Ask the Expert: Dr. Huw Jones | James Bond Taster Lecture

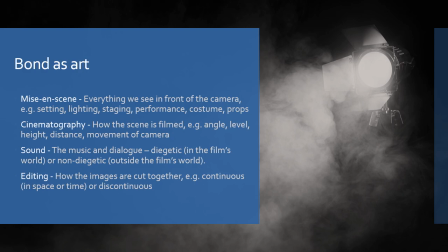1223s
Here's my own take on the scene The camera starts on the London Underground sign
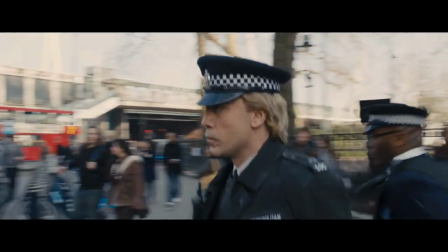1227s
immediately giving away the scene's location then pans down to Raoul Silver emerging
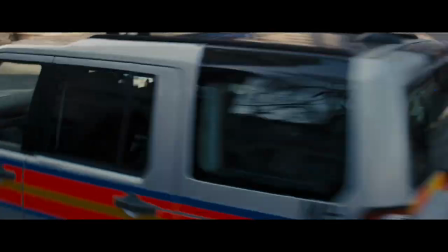1232s
from the station He's stressed in a police uniform but his posture looks menacing and dangerous as he enters the waiting police car We hear M's voice
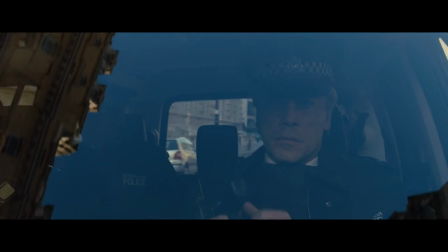1241s
beginning to speak before the parliamentary inquiry but the camera is still focused on Silver He's handling a gun.
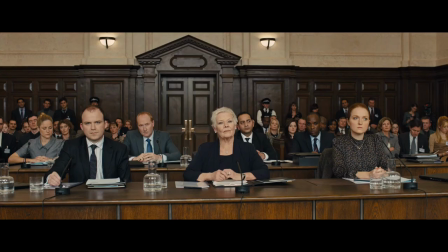1247s
We immediately know M is on his mind and he's coming to kill her. The camera then cuts to the parliamentary inquiry.
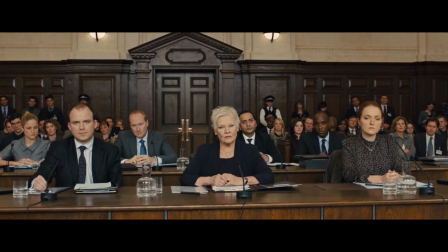1255s
M is talking about being frightened by enemies no longer known to us. And immediately there's a shot of Silver, one of those unknown enemies.
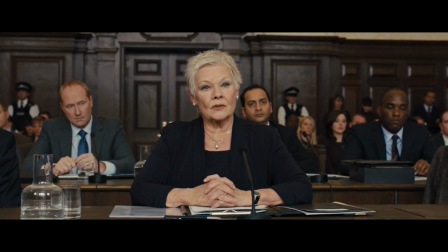1263s
Notice how the camera is cutting between two different locations, the parliamentary inquiry and the police car.
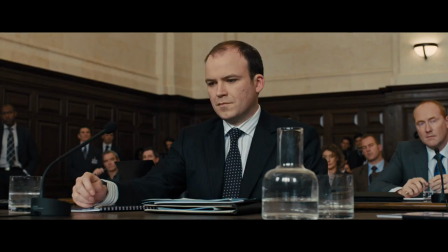1270s
But the action is taking place at the same time. M is static but Silver is moving.
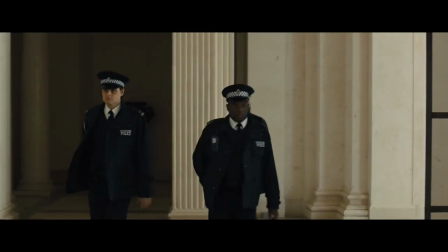1275s
We know he's coming to kill her. This is an example of parallel editing.
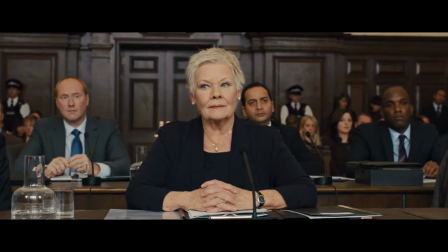1280s
It seems like a very obvious technique, but when parallel editing was first developed by Edwin S. Porter for the silent film The Great Train Robbery of 1903,
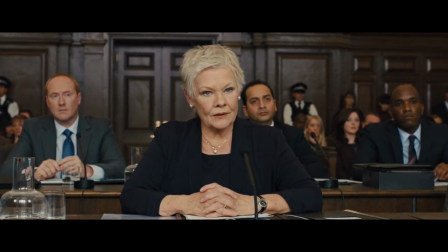1289s
it marked a huge breakthrough in the language of cinema. The tension is underlined by the non-diegetic soundtrack.
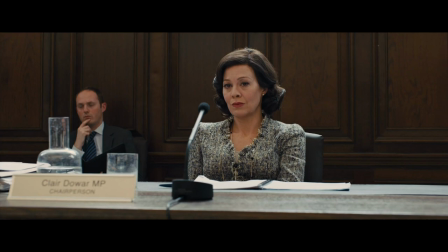1297s
The strings echo the sound of a heart monitor. There's also a low rhythm track that sounds like a fast-paced heartbeat.
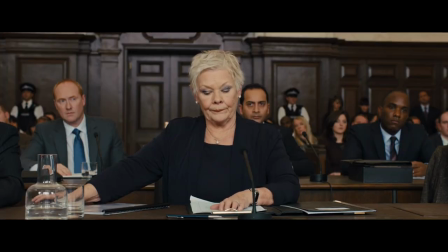1305s
Our own heart rate begins to quicken. Meanwhile you can hear the faint sound of a ticking clock. Time is running out for M.
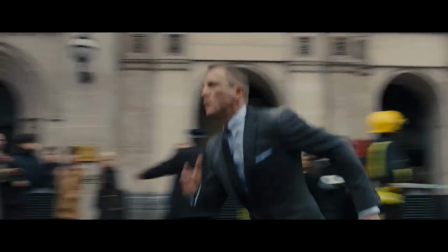1315s
Suddenly the music begins to swell and shift from a dark minor to a light major key as our hero James Bond emerges from the tube station.
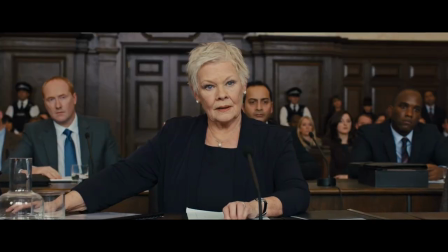1325s
Now the action is cut in between three locations, M in the parliamentary inquiry,
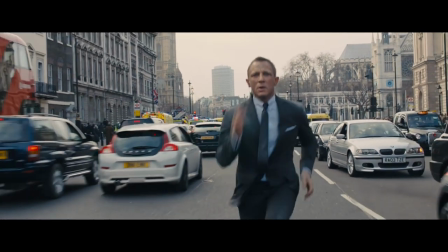1330s
Silver walking towards the parliamentary building and Bond running down the street.
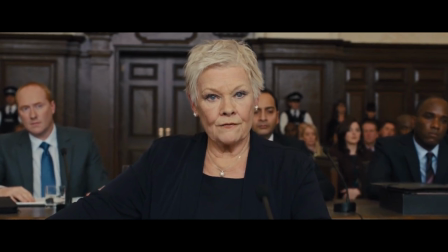1335s
Notice how each of the main characters, the hero, the villain and the victim, are framed at the centre of the camera.
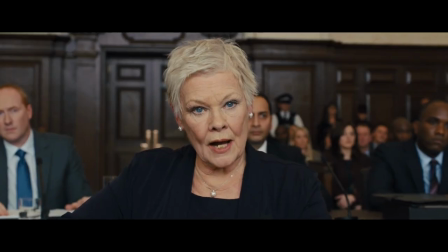1342s
This emphasises their significance to the plot.
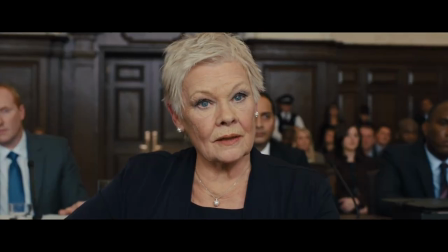1346s
The sound of silver bursting into the parliamentary inquiry room is emphasised by a loud bang.
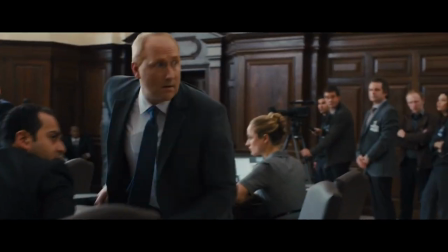1352s
The volume of the gunshots is amplified to increase the shock value.
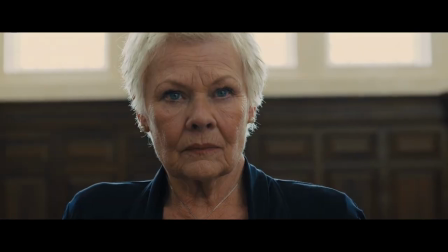1357s
His mental anguish is underlined by the cacophony of strings and screams. Will he shoot M? Will M survive? That brings us to the end of our lecture. I hope you've enjoyed it and I hope you've learned something new. If you've got any questions about studying film at Southampton, you can visit our website.
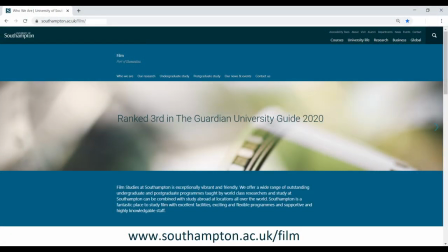1379s
If you want to learn more about studying film at Southampton, visit our website at www.southampton.ac.uk forward slash film